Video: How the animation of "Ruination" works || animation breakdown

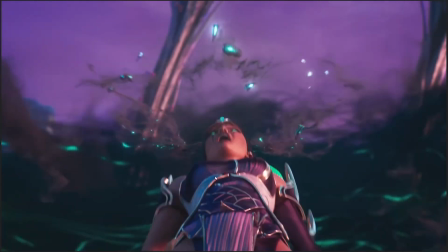3206s
Here's the all is lost moment for Karma, and then again, emotional climax as she breaks free of the control,
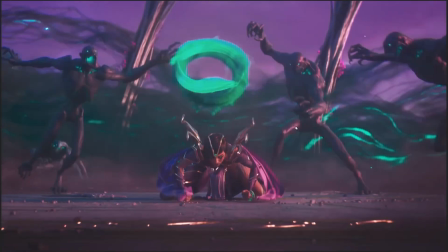3211s
which is probably something she can do because she is literally imbued with some of the most powerful spirits in all of Ionia,
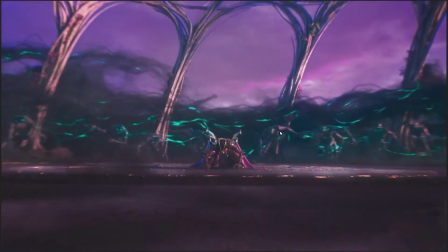3218s
which she demonstrates beautifully by doing a thing she definitely can't do in-game. I would like that to be her ultimate Riot, please, instead of that dumb mantra thing.
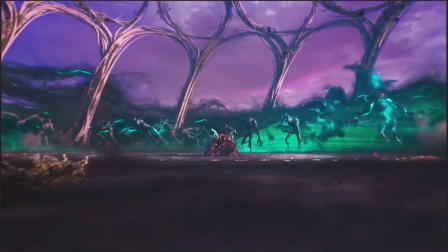3225s
Like, give her, like, double Jade Dragons just fucking clearing. That would be cool.
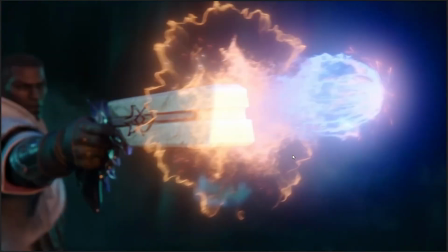3230s
As Lucian takes action,
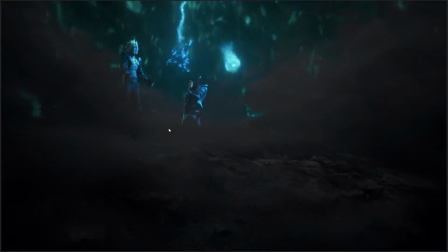3234s
all is lost moment averted. We get an emotional climax. Senna is saved from whatever the hell the Ruined King is doing to her.
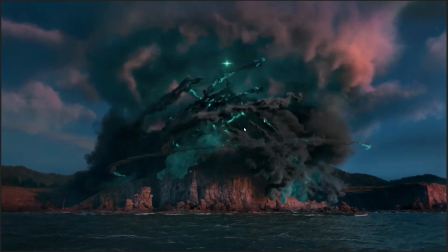3240s
He is distracted. And because of that, we see all of this, like all these very concrete,
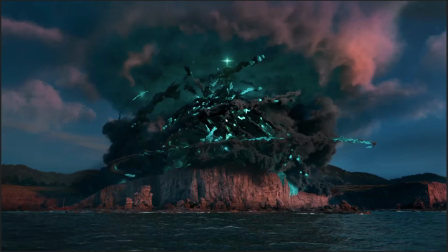3246s
like you can see these very sharp tendrils of smoke and darkness all like flowing up in a very unified, specified direction.
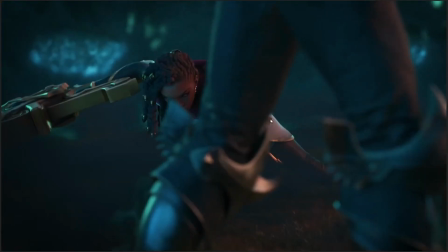3253s
They begin to collapse into nothingness. Like a sand castle falling apart, basically.
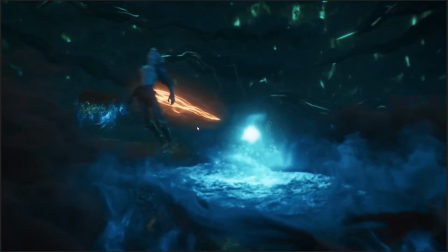3260s
As Senna gets shot in, I do like the way he tumbles. It's like, ha ha ha, I have won, I am so cool, I am the Ruined King, I'm like...
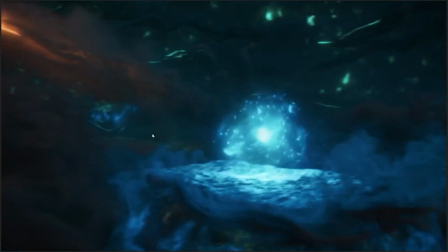3271s
And the way he tumbles like a ragdoll, like...
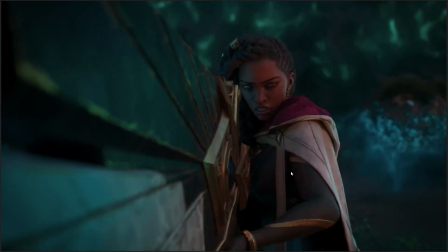3277s
It's a really good tumble. It undercuts him really nicely, because it just looks so silly.
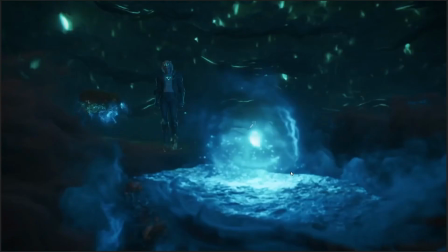3283s
Like, he looks like such an idiot.
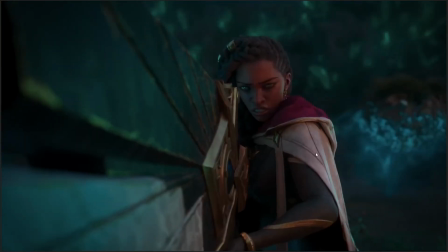3288s
So Senna gets her own back, which again, from a visual storytelling perspective, I think they did that just so that Senna wouldn't be a damsel in distress for the whole thing, which is kind of the thing that, like, that was at risk of happening, is like, Senna's like, yeah, I'm gonna fight the darkness, and then she immediately just gets grabbed by him and doesn't get a chance to fight back at all,
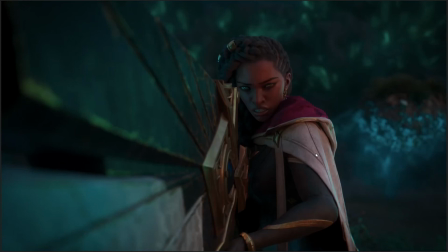3305s
and then Lucian has to save her. I think they put this moment in just to make sure that they weren't accidentally presenting Senna as defenseless.
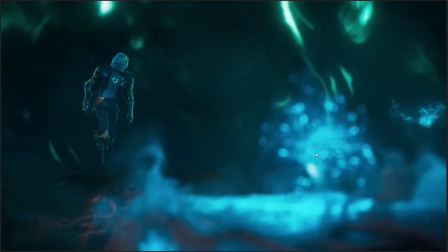3313s
As she gets her own back on the dumb idiot. And he's just basically like
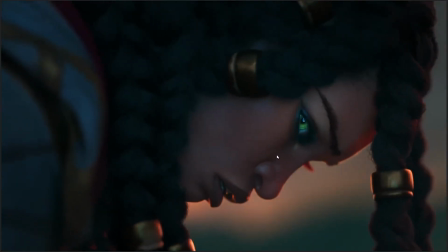3320s
she's trying to distract him from Isolde, basically,
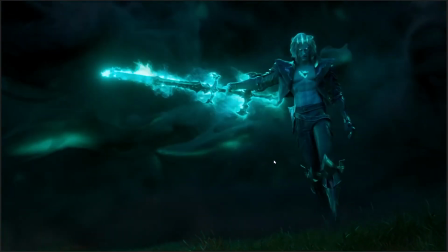3324s
which she manages to do successfully as he calls upon the Blade of the Ruined King, which is this part.
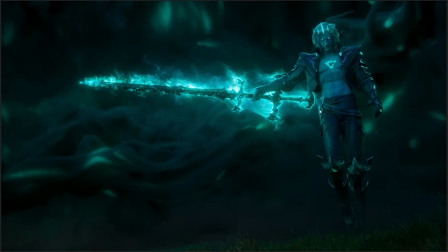3330s
This is the Blade of the Ruined King that you can buy in-game. The pommel and the hilt, this ridiculously penis-compensating contraption that he's got going on here, that's all Viego himself, though.
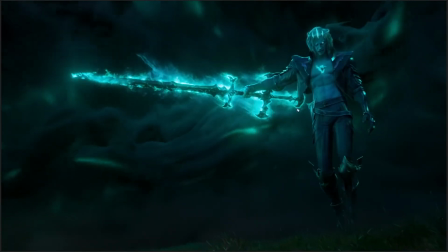3343s
Which, again, as a character design element, I feel like it represents his personality pretty well because it's so fucking extra.
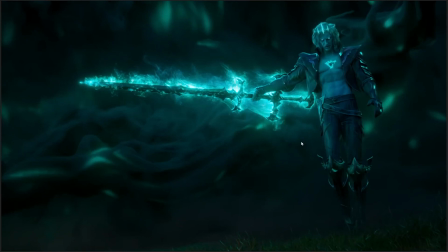3350s
Like, it's just so much more than it needs to be, which is very much Viego himself. He's like, he's an extra boy. Like, he's a bit much.
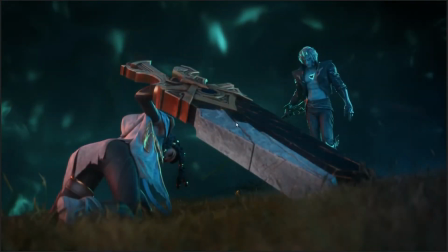3361s
On every possible axis, he's a bit much. As Senna is down, they're being encroached upon by, like, demons from all sides.
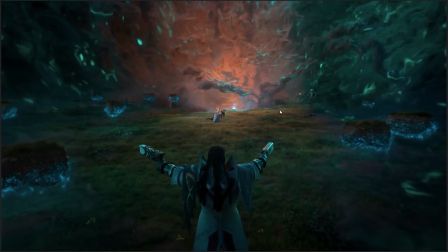3368s
Lucian has to make some kind of decision. And look at the color design of this scene. I really freaking loved this the first time I saw it. We have the colors of the Ruined King, which is like the colors of the Shadow Isles, like the black smoke and the sort of the bright teal and blue and all the coldness, just
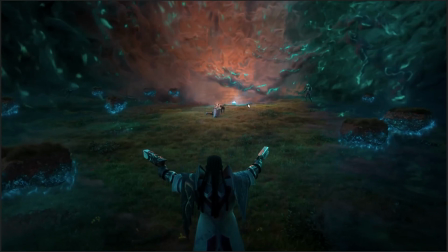3383s
encroaching in from all sides as Viego himself makes the move towards Senna. But here in the center, the spirit of the Ruined Queen and Senna herself, and the bright light of life, just red and orange, like the hot breath of life, the color of a sunset,
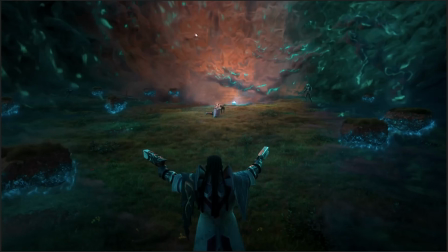3400s
glowing through just a little bit, highlighting the center, like literally highlighting. You can see there's essentially a spotlight on Senna here in the middle, highlighting the choice that Lucian has to make between fighting all of this or saving that.
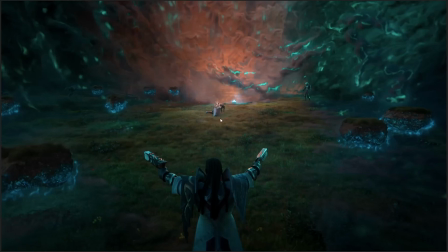3413s
Specifically this. He should probably have tried to save that as well, but specifically this. So the visual storytelling here is aiding the character storytelling really, really well. Like, we can see the binary choice that he has to make here. Save her, fight them.
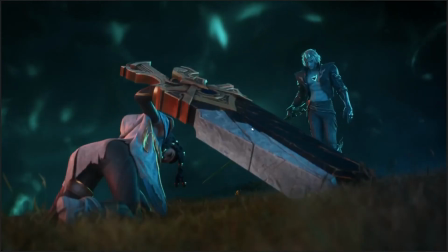3425s
You can't do both. Make a decision. Senna is essentially pleading with him, would you please fight the Ruined King?
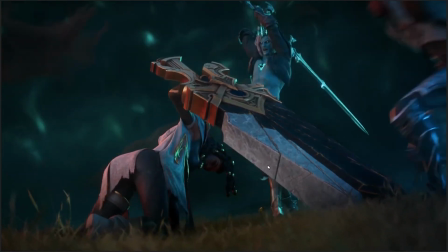3434s
Because that's more important. Like, save Isolde, fight the Ruined King. Because she's a self-sacrificing lady.
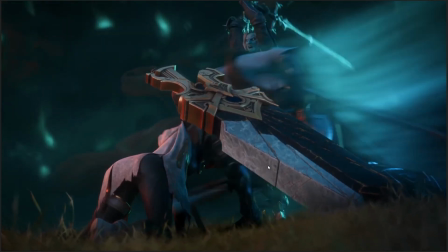3439s
And Lucian, with all of his many emotional issues about his wife being dead and tortured for many, many years, which, like, to be fair,
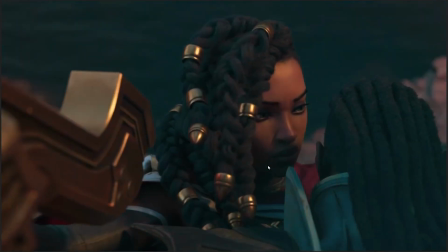3445s
is understandable, makes a somewhat different decision, which Senna realizes as they go over the cliff is like,
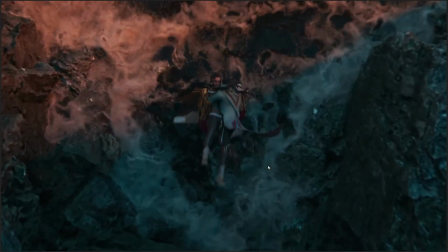3451s
oh no, he left her behind, and splash into the water.